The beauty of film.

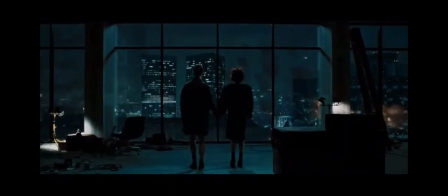But once the truth comes out that Tyler Durden is merely a fabrication of the narrator's imagination,
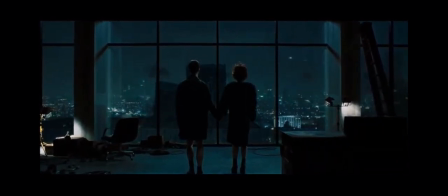it leads the viewer to think, was Tyler Durden ever truly the focus of the film because he never existed
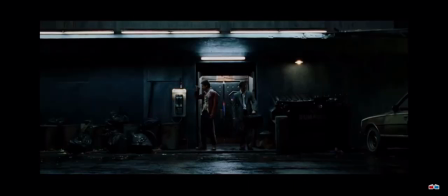well the answer is yes and no yes because when we as the viewer see Tyler Durden in
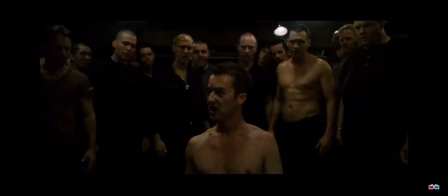some scenes it is the persona Tyler Durden in control of the narrator's body but
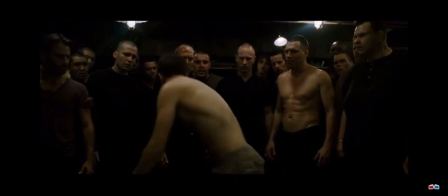other times the narrator's in control so the factual answer would be no because
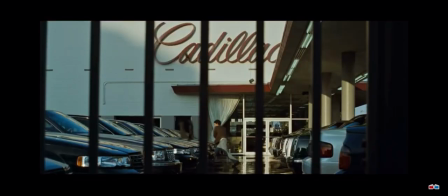Tyler Durden is the narrator so only the narrator is focus
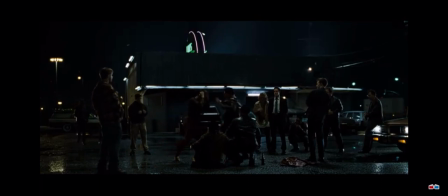but if we look at it from the viewer's point Tyler is the main focus
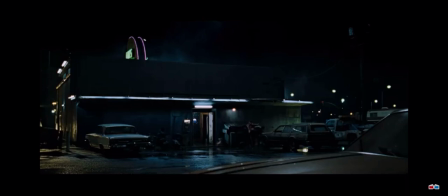alongside the narrator. Framing.
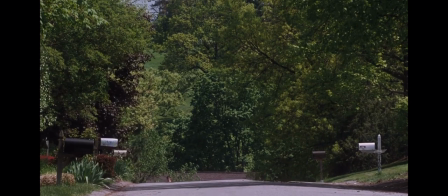The framing and the perks of being a wallflower is one of the very subtle yet gorgeous ways in which they show Charlie's state of mind. In the scene in which Charlie is walking back from Sam's house we see multiple Charlies in frame.
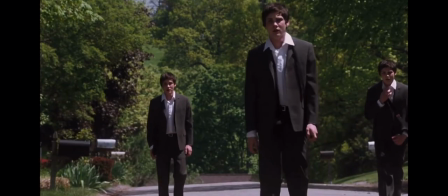This shows his loss of self his and his disassociation as if he has become a different person.
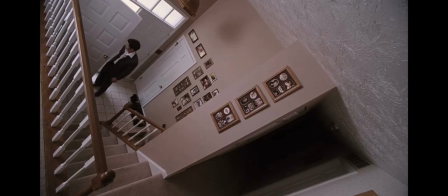When he enters the house, the camera takes an awkward angle with Charlie being looked down upon and skewed because of this awkward positioning of the camera.
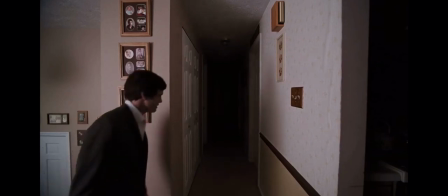As Charlie walks up and approaches the corridor,
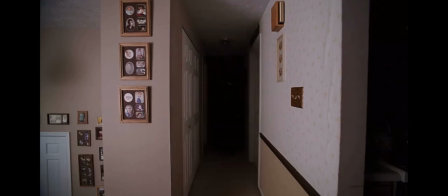the framing is very tight and Charlie is shown walking down the corridor almost unaware that he is.
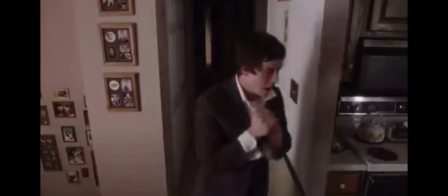He is lost in thought, and the endless depth of painful thoughts.
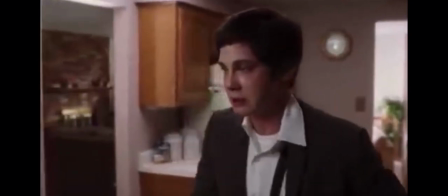When he gets to his room, he sits in front of the typewriter, which is given by Sam, but he has nothing to write.
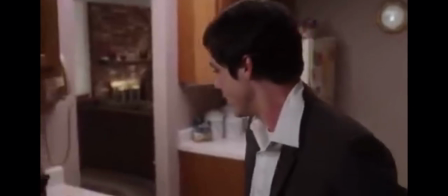His mind is completely absent. Charlie is in the middle of the frame, with his back facing the view.
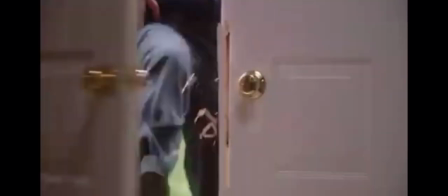In prior scenes, Charlie faces the camera,
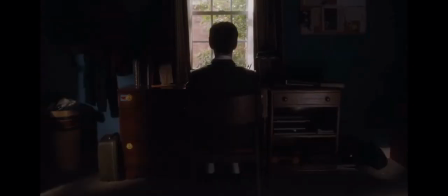showing that he is gaining his confidence and that he is happy but in this scene he has turned his back on the audience he
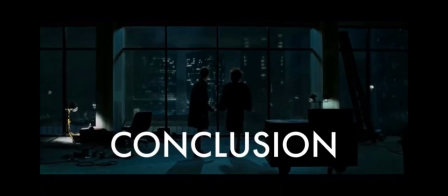has lost his will to live in conclusion throughout
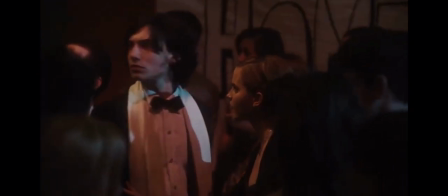both these amazing films we hear the story through the eyes of the characters
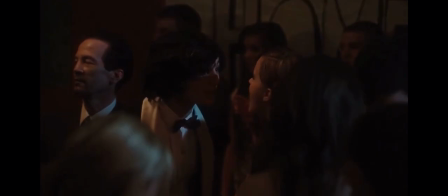that we focus upon and this helps us grow with them feel what they truly feel
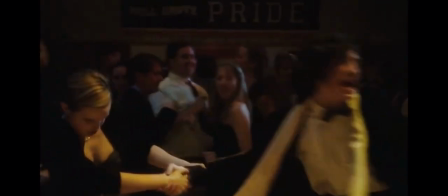throughout my short film i want to utilize this to help the viewers understand my character's state of mind and what is going through his head and what he is thinking leading up to the film's climax.
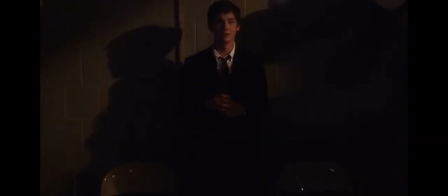Also like the final scene in Fight Club, I want to utilize dark lighting to emphasize the character's silhouettes because I believe this is one of the most elegant and easy yet amazing film techniques that is rarely used in modern film.
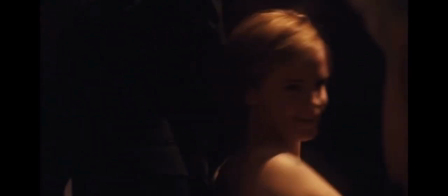The final style from these films that influenced me in the making of mine is the use of awkward camera angles and shots.
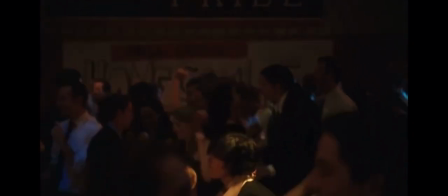This shows unease that the characters experiencing these shots are so unique because not many modern films utilize it
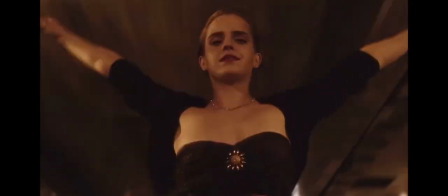because it is very experimental all of this must be enough for you to fall in love with my true love